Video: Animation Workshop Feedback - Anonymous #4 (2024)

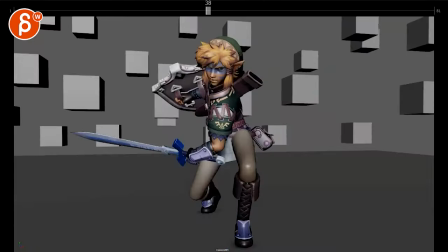7:49 mostly that these are kind of the elements where I feel like you want to be just a bit more dynamic in the posing here just a little bit just again like i said a
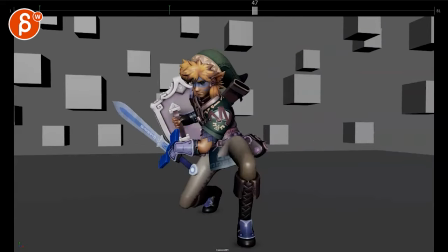7:56 three-quarter watch out to get nice clean arcs this is probably where it falls apart to me mechanically posing
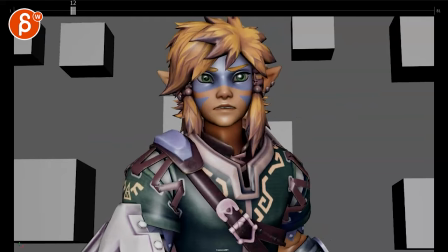8:03 wise and then this just a bit of a cleaner just a little bit of a cleaner pose but it's definitely a cool end watch out what's going on here
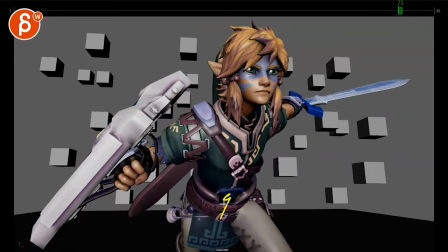8:13 well i know this is early stage here but it feels like you got hit a pose with your root and then like key and
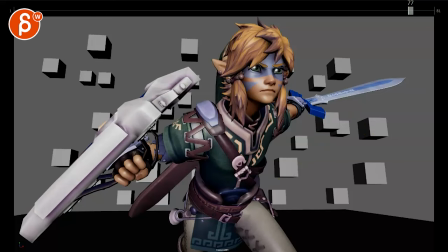8:19 key into something then you spline and they get that spline bump and then just kind of comes back you can see that root how it kind of wobbles at the end
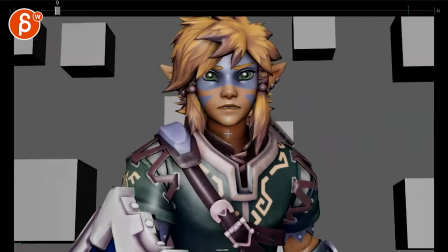8:26 but that's for you when you go into your cleaner breakdowns and and you know pinning that stuff down a little bit i
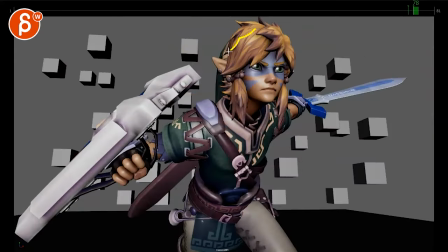8:33 think that's kind of that it's going to be fun to also animate hair this thing here a little bit of the ears but this
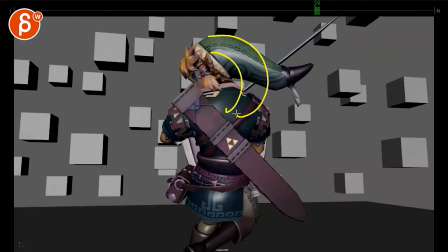8:40 is going to be a big one too where you want to make sure i will block this out sooner than later just so you can see how that affects
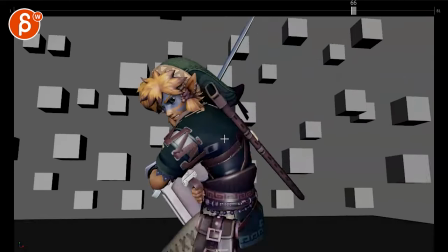8:46 visibility and silhouette and all the drag and stuff and maybe even potentially what's going on here so you don't have any
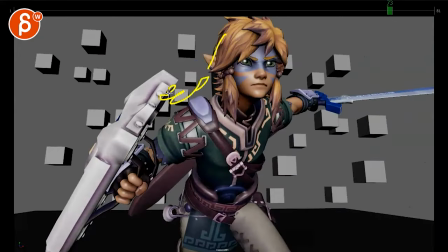8:53 surprises even at the end when he does this this thing is going to come out here and then back so it's not so super stiff
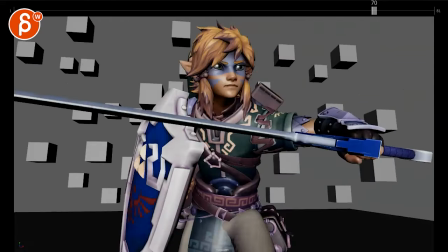9:02 yeah stuff like that i would block out earlier than sooner than later um again just because it's going to change the look
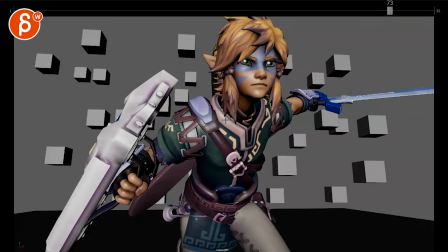9:10 a little bit the silhouette it's going to have something also at the end you know i wouldn't go too crazy because then we want to look here and take this in
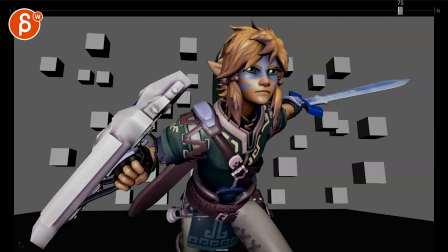9:17 and be super distracted by that little floppy thing in the back.
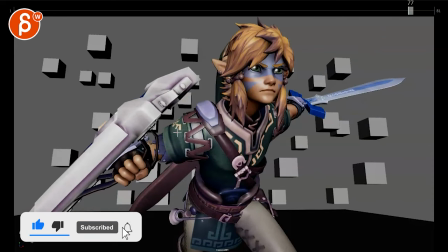9:23 So you start thinking about that as well. And that's kind of that. All right. Thanks. All right. There's an email. You can sign up. You can start whenever you want. You can submit whenever you want. You get 16 submissions. Either way, a like and subscribe would be awesome. All right. Thank you.